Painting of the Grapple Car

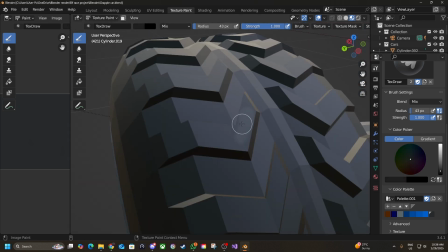(4:04)
If this car was a character, the tires would be like the hands or the boots, well worn and well used.
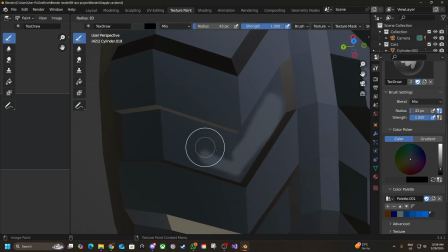(4:11)
If it's all black and matte and looked like it just rolled off the factory floor,
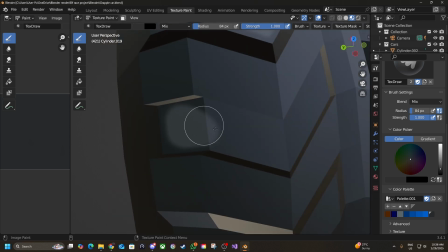(4:15)
it wouldn't be very suitable for a post-apocalyptic wasteland, for instance.
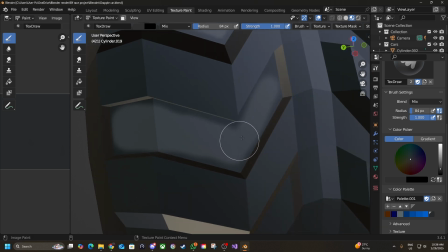(4:21)
Even though that's not quite what I'm going for, I absolutely want some wear on these tires,
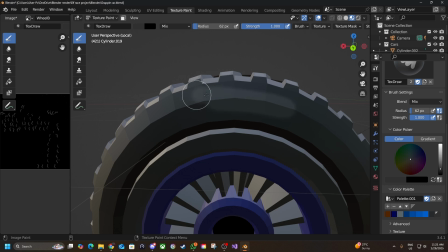(4:26)
which is why you'll see me adding highlights to the tips of the tires, which will experience the most wear out of the entire thing.
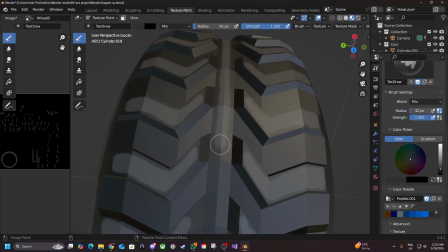(4:33)
I'm further adding highlights to the rims and to the middle, which I believe would also rub against things like other cars, debris, dirt, what have you.
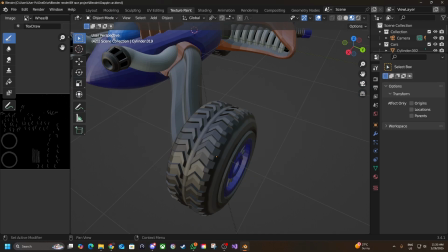(4:42)
Once we're done admiring how good these tires look, what you'll want to do next is forget to leave the recording on while you leave the room and do other things.
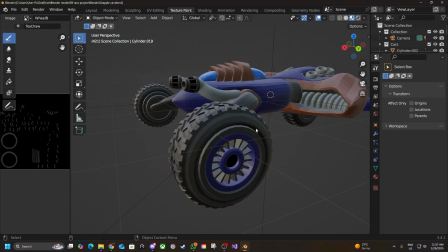(4:50)
Once you finally get back to your desk and realize what's been going on,
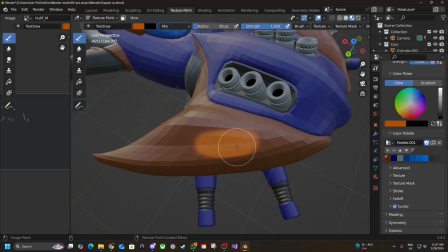(4:55)
You then go to the front of the vehicle and you begin painting that as well.
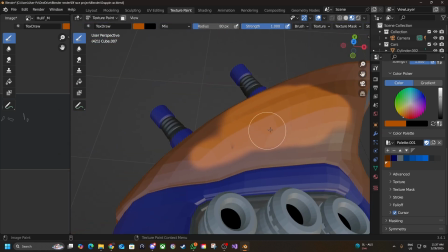(5:00)
The goal here is to highlight the high points and keep the recesses nice and dark to keep a lot of contrast going.
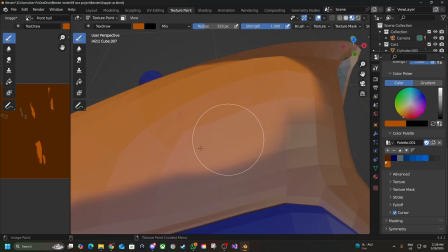(5:09)
That might be an issue given how curvy the model is, but I'll show you how I did it.
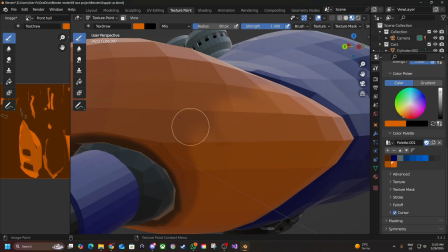(5:14)
Now, I know a lot of you would actually like to see me paint the front of this model, so I'm going to take this time here to explain to you a bit of how the topology works.
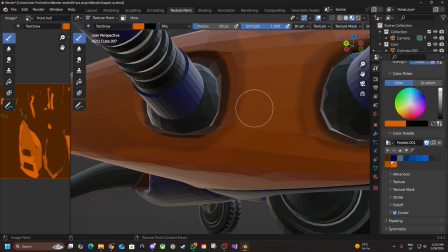(5:23)
And before you click off, yeah, it does actually matter. It's very important in Blender.
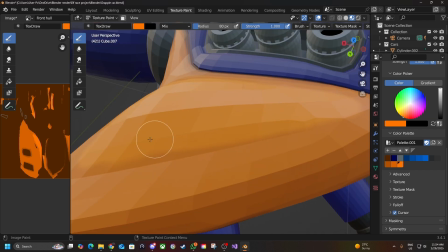(5:28)
I'm bringing this up because I face an issue later on where I just cannot color in a few pixels of the model,
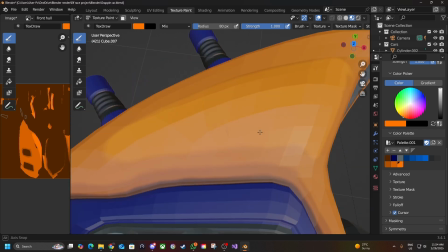(5:35)
and this is because my topology wasn't mapped out correctly.
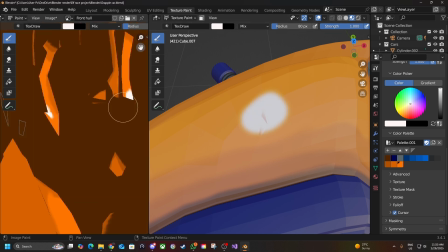(5:39)
But how do I map out the topology, I hear you ask, from all the way over here, back in time?
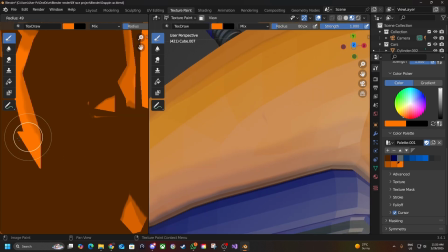(5:45)
Well, that is a fantastic question.
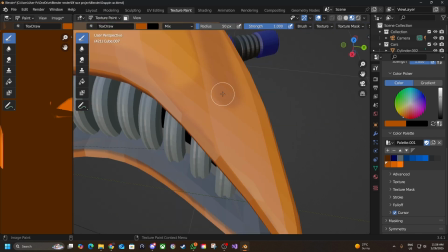(5:48)
How it works is your 3D mesh has all its geometry, vertices, and everything mapped out on a 2D surface.
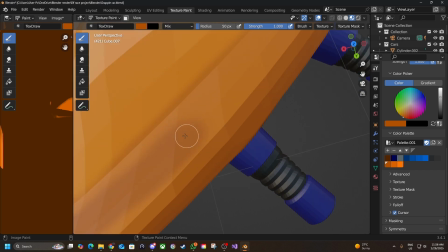(5:56)
This is how a 2D texture can be applied to a 3D object. Now, my topology wasn't mapped out quite good enough, even though I thought I had.
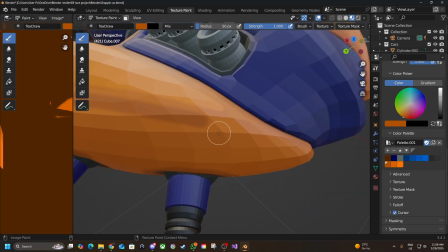(6:06)
And that's why you'll see me having these issues.
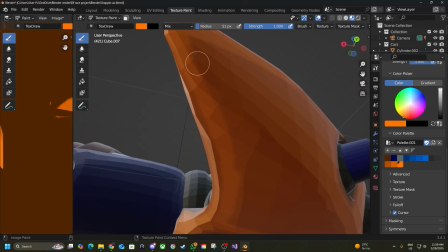(6:09)
The keen-eyed among you may have noticed that I'm actually putting shadow back into those painstakingly painted highlights.
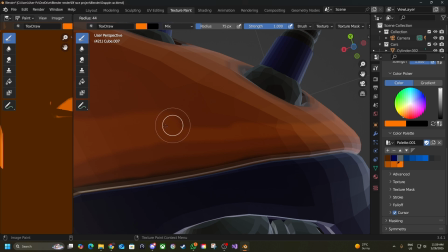(6:16)
The reason I'm doing this is because I'm following the curvature of the model, adding in some darker areas to where they would naturally fall on it.
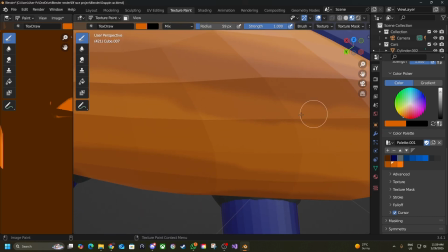(6:25)
This makes the model look a bit more natural and a bit more interesting, in spite of the fact that there isn't that much going on the model itself.
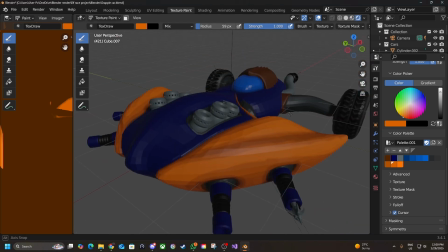(6:34)
This is the advantage of using textures.
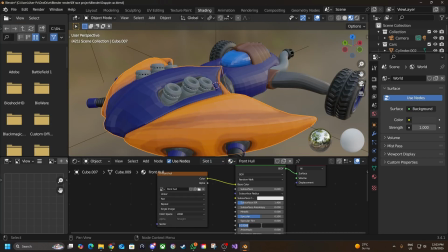(6:37)
Now we can sit back and admire the absolutely flawless texture work that we have done without any faults whatsoever.
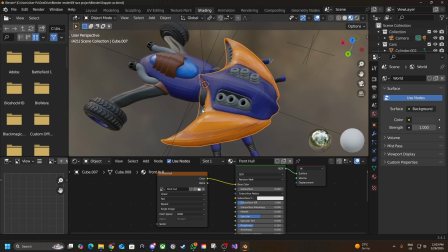(6:46)
What's that, dear viewer? You attempt to communicate through time and space once again?
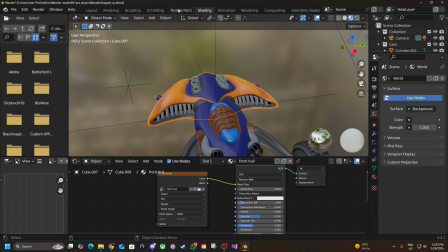(6:51)
But I thought this was a Mad Max universe with elves in it.
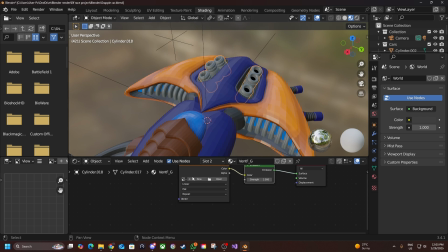(6:56)
It doesn't look very That's enough, viewer. I hear your concerns. And to address them, we shall be adding futuristic glowy bits to the model.
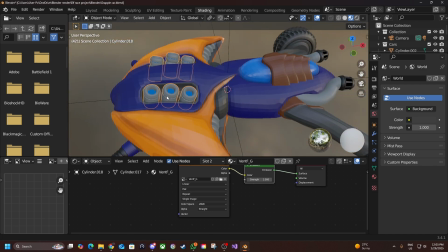(7:06)
Not only will this help with visual interest even more, it'll also make the model look more alive,
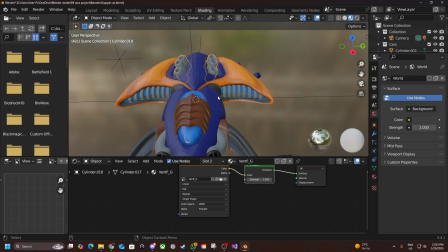(7:13)
as glowy bits are a clear indicator of something functioning to complete capacity.
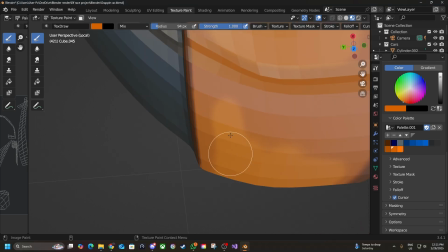(7:20)
Now we can finally come back to the glorious orange. Most of this you've already seen before on the front of the model, so I won't retread most of it here.
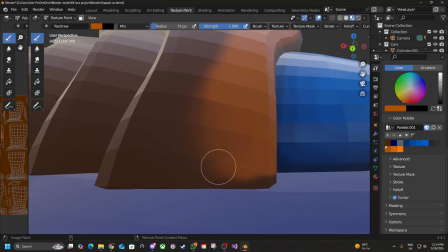(7:29)
The ideas are the same, using dark orange in the recesses,
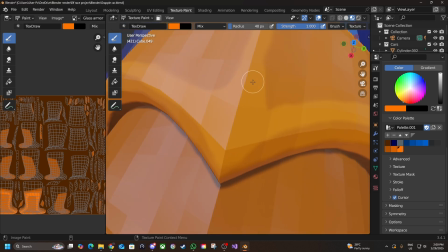(7:35)
going lighter and lighter until finally appearing on a highlight on top, with the topmost highlight being used more sparingly.
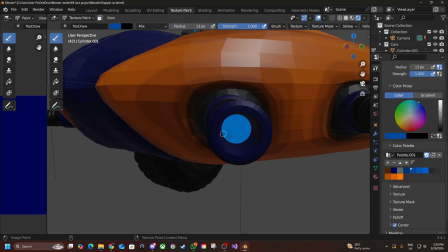(7:44)
What we're going to do next is focus a bit on the glowy parts. I find this a bit interesting because you'd actually want to do the opposite of what we've been doing so far.
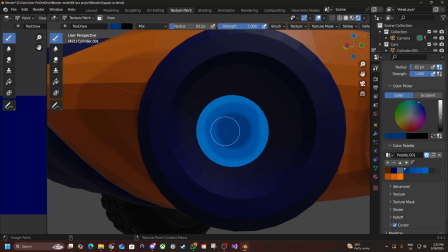(7:52)
Start with a lighter color on the edges and go darker and darker towards the middle.
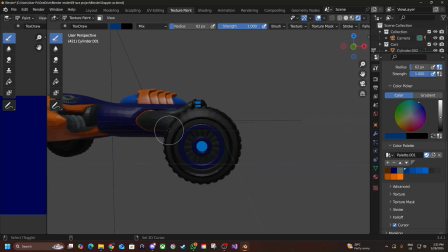(7:57)
What this is going to do is it's going to draw the eye inwards,
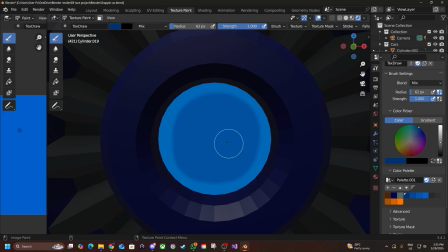(8:01)
sort of guiding it deeper and deeper into the ephemeral glow of our exhaust or whatever else glow bit we've got.
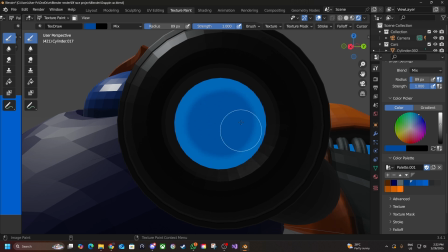(8:11)
Though it may not be realistic, I decided to put a lot of venti parts on this model to really sell the whole Mad Maxi effect.
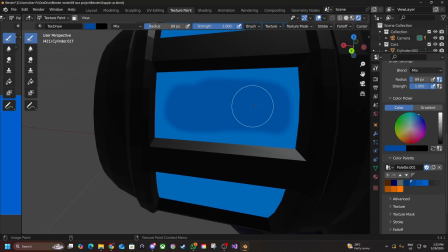(8:19)
And thanks to our nice blue bright glow effects, that's going to help sell the whole elven feel as well.
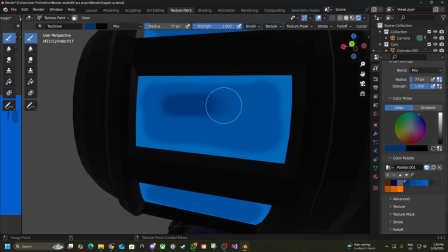(8:26)
So in a sense, you really just want to get that Mad Max elf feel down with this one.
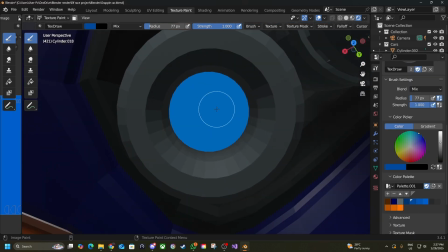(8:35)
Now, because the glow part is everywhere, and it also sticks out a lot, choosing its color is very important.
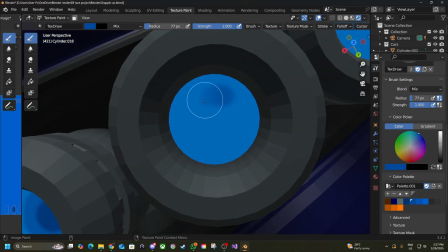(8:41)
You can see how I chose to make it a similar color to the glass, just to tie everything back to the whole model,
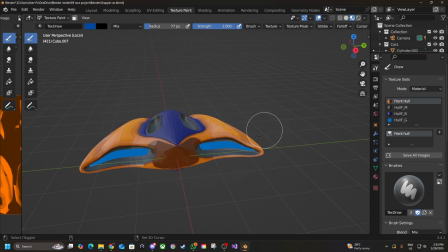(8:46)
and make the glass look a little less sticky outy than everything else.
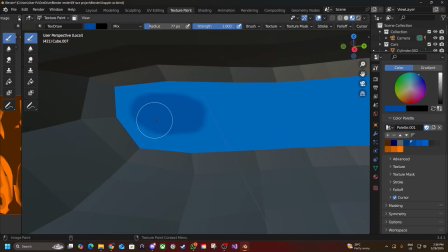(8:51)
It really just gives a sense of uniformity to the model,
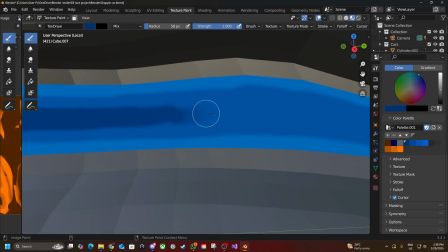(8:55)
and like you've planned all this ahead, as opposed to just make it up on the spot.
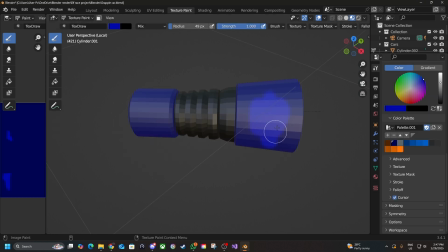(9:03)
Next, we're going to go on to the blue. Because it's such a prominent part of the model, we're going to have to spend a little extra time here. Maybe add a little extra hue or what have you.
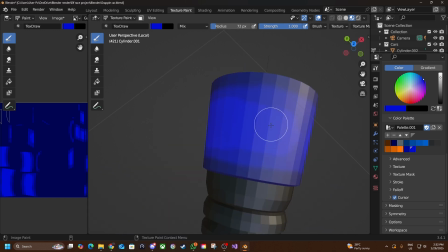(9:13)
Now this is going to be a bit different from the glass because it's a lot deeper of a blue and it's not going to be nearly as shiny once we start editing the surface properties.
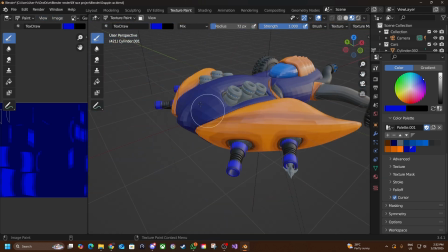(9:23)
Other than that, it's basically the same as the orange,
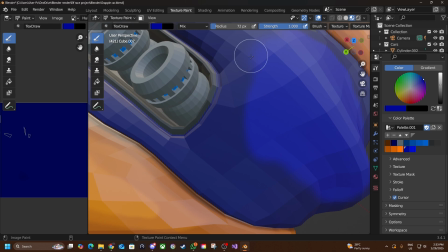(9:26)
except in our recesses it's not going to be quite as stark a contrast because it's a bit of a cooler color and the orange already has that pot covered.
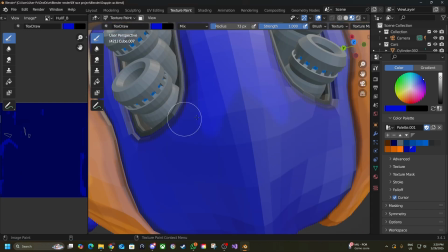(9:34)
If we had such a contrast on the blue as well, it would look like a much busier model and your eye wouldn't quite know where to focus on.
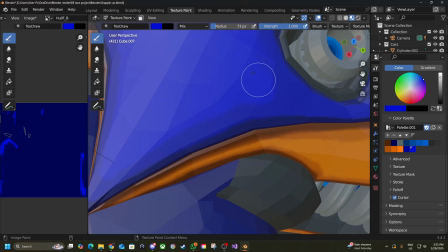(9:42)
When it comes to visual interest, you'll often find that there are very busy areas where your eye
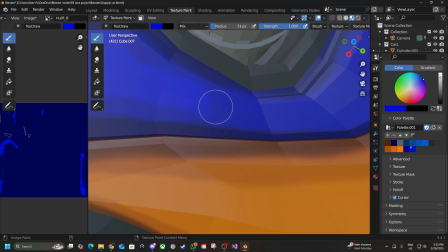(9:50)
likes to wander and very flat areas where your eye sort of skims over.
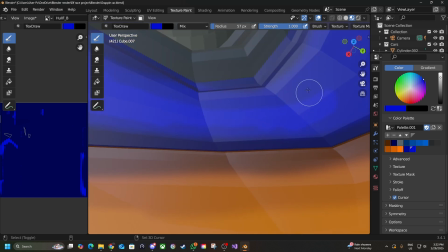(9:55)
We say the eye sort of rests in these spots, and that's what we want this blue to be.
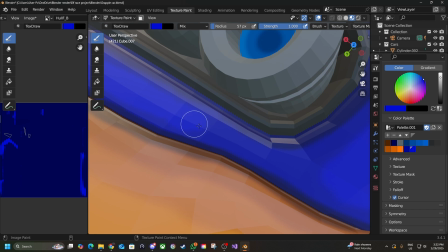(10:01)
A nice, soothing, soft transition where your eye can just rest and recover from the chaotic orange.
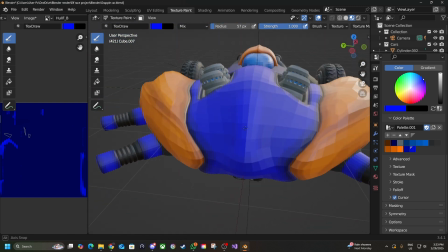(10:11)
Now we finish with the highlights.
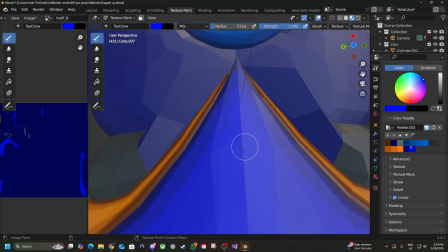(10:13)
Remembering that we wanted this to be a bit more subtle than the orange, the highlights are going to be really hard to spot on first glance,
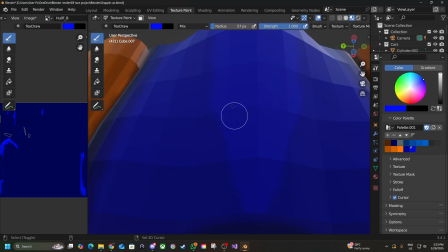(10:21)
but you'll really notice it if you look deeply into the model. But other than that, the same principles apply.
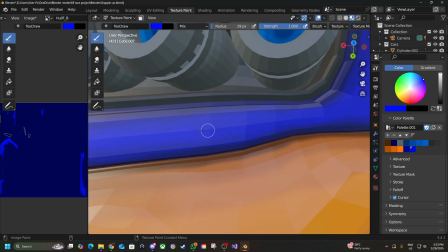(10:28)
You just put it on the edges of the model. Try not to go into the recesses of the curves, even though it may be difficult.
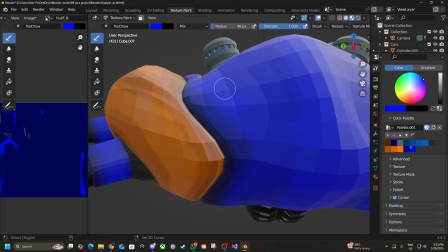(10:35)
And as for sharp corners, that's real easy.
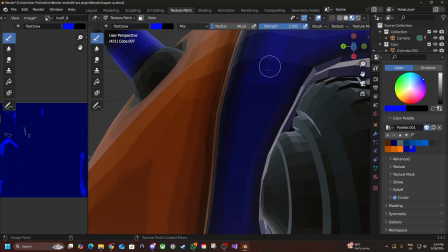(10:39)
But you'll see more of those once we get to the metal section, which happens to be right now.
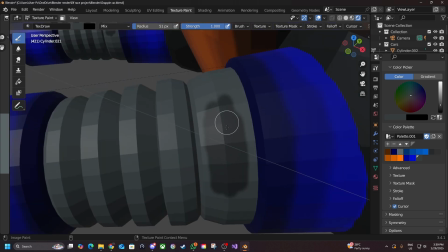(10:47)
Now, the main difference between metal and everything else is that much like the glowy parts that we painted earlier,
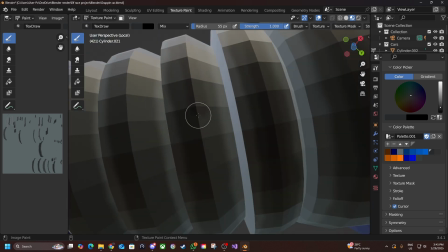(10:54)
we're going to be reversing our highlighting process, having the brightest parts be on the edges and the darkest parts in the middle.
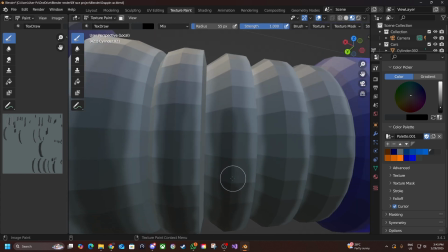(11:02)
This worked for the glowy part because it sort of drew you into the whole glowy ephemeralness of it.
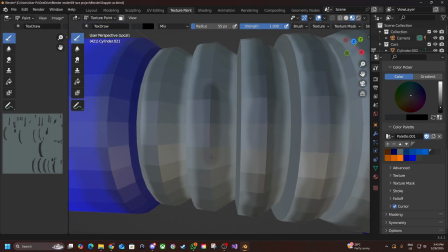(11:08)
But with the metal, we're more doing it so to show the reflectiveness of the surface.
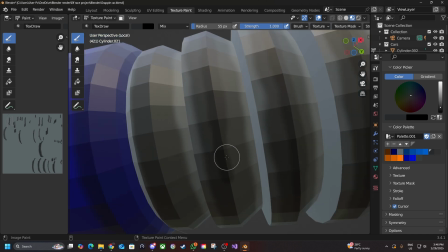(11:14)
So the idea is to make the illusion that the edges of the metal is catching the light as you're looking at it.
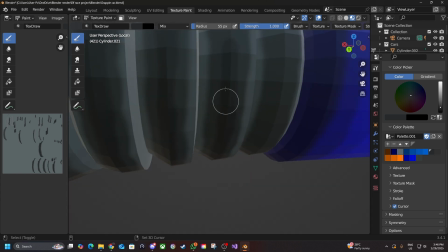(11:21)
Whereas the other sections that we've painted so far is more to simulate paint,
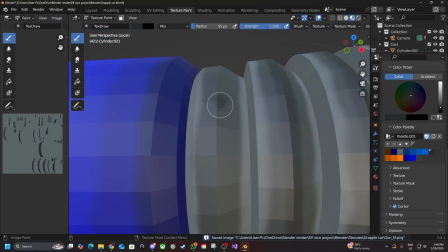(11:27)
which is more dry and matte and sort of wears more closely to the tips of the object it is.
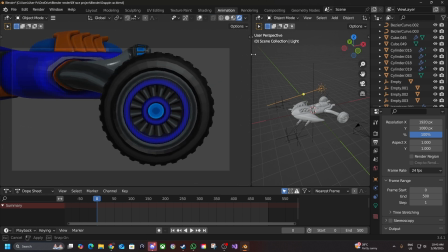(11:36)
Finally, after you've finished painting the rest of the blue and metal parts off camera, because this video is starting to get long, what you want to do is start making it look real presentable. And for that, we're going to look at some animation.
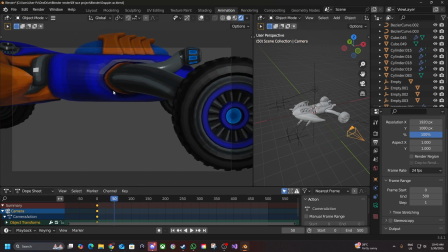(11:51)
Now, I am a lot more familiar with painting theory and color values and what have you than I am with animation.
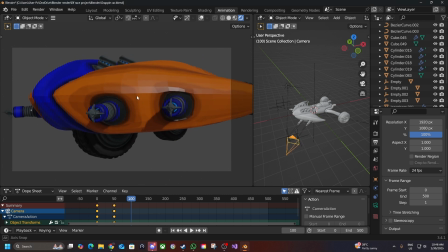(11:59)
But like I'm sure many of you are, I am addicted to devices and have watched countless hours of many media.
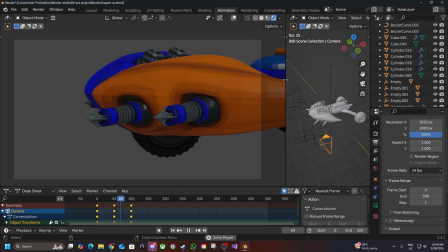(12:07)
So I'm obviously an expert.
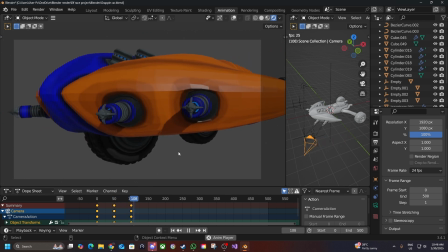(12:10)
What I'll do is I'll begin with an establishing shot on a sort of zoomed in part of the model with visual interest.